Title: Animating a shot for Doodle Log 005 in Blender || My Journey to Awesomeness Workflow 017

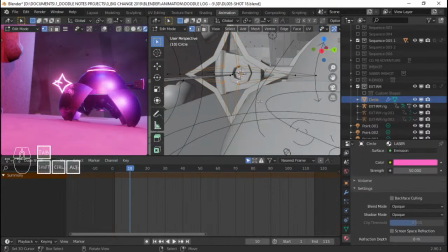16:47 It's just a very simple laser firing. I can even probably add more, actually.
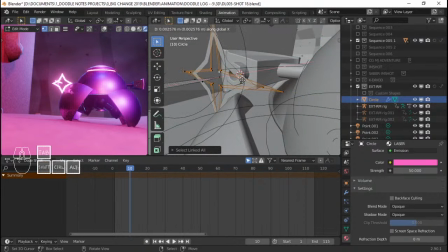16:55 Maybe Shift D, move this like so.
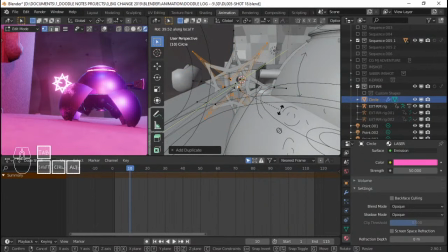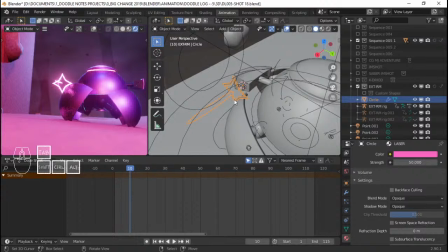17:11 Not sure about that. Never mind. Let's keep it simple, because this is gonna be displaying so fast you can't even see it.
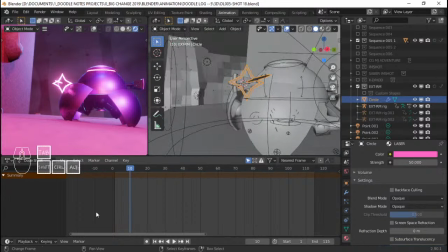17:21 So I'm going to go to
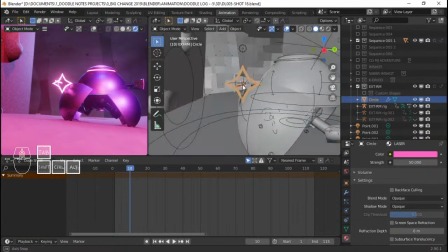17:26 keying and remove this, and I want to add a keyframe for the scale of this one.
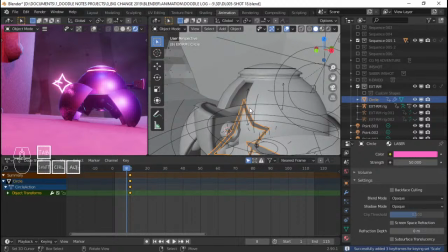17:33 I'm gonna go back two frames.
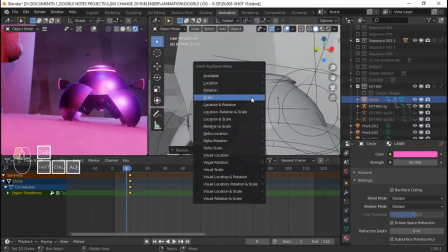17:36 I'm gonna S0 and then add a scale again, so it's, and then 1 2 3,
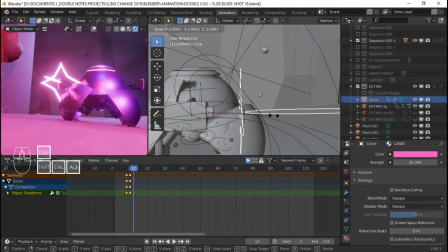17:48 maybe 1 2, it scales even more. Probably a bad idea.
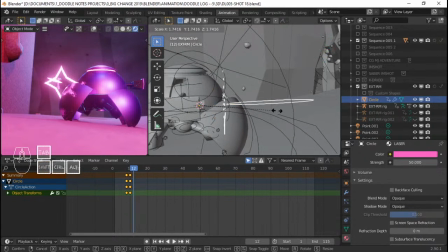Or maybe just in the Y axis. Scale in the Y axis, something like that, just to make it like longer.
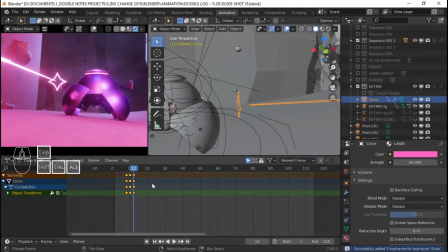18:14 Scale that, animate the scale, and then 1 2 3, it goes back to 0. And let's see how that looks. So it's
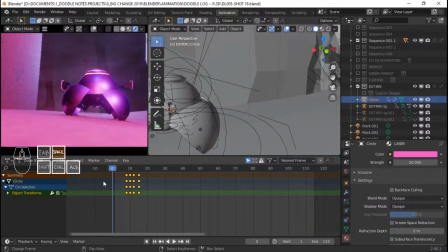maybe 2 frames as well. Yeah, just something like that.
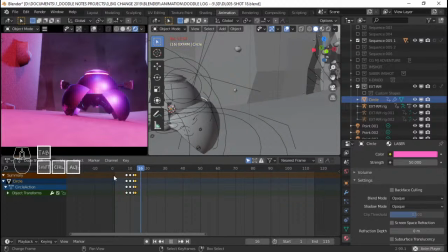18:44 Or maybe just 1 frame. So it's just quick. Also gonna remove this. Yeah, just like that. So when it fires.
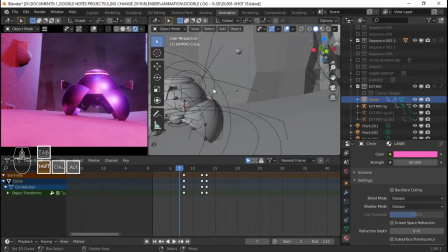So where is the start? Looks like I moved to the wrong keyframe here.
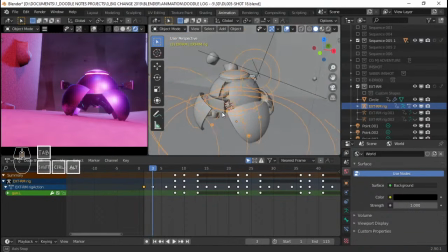19:19 So this is the first fire. So I need to get that circle again and just move it right there.
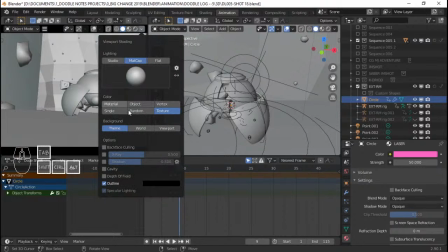19:38 I'm gonna go back to object mode, just solid view shading, set it to random so I can see.
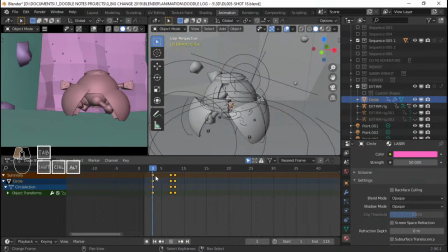19:47 So it's so like that. Probably gonna tab to edit mode for this one
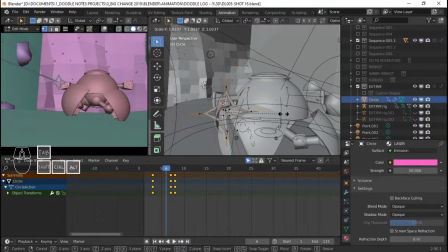20:05 and select like the loop here, make this bigger so that it's more visible.
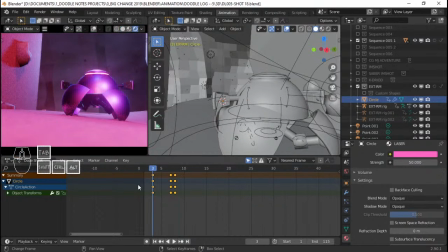Just a quick something like that.
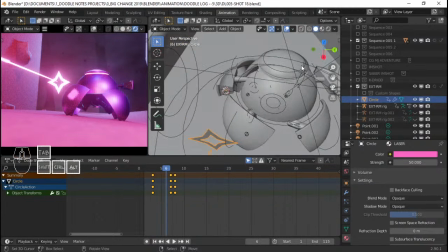20:31 And I actually want to add something just for more emphasis on the firing.
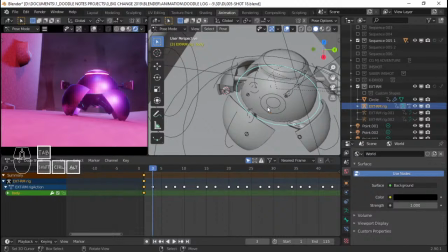I'm gonna add rotation here. I'm gonna go keying.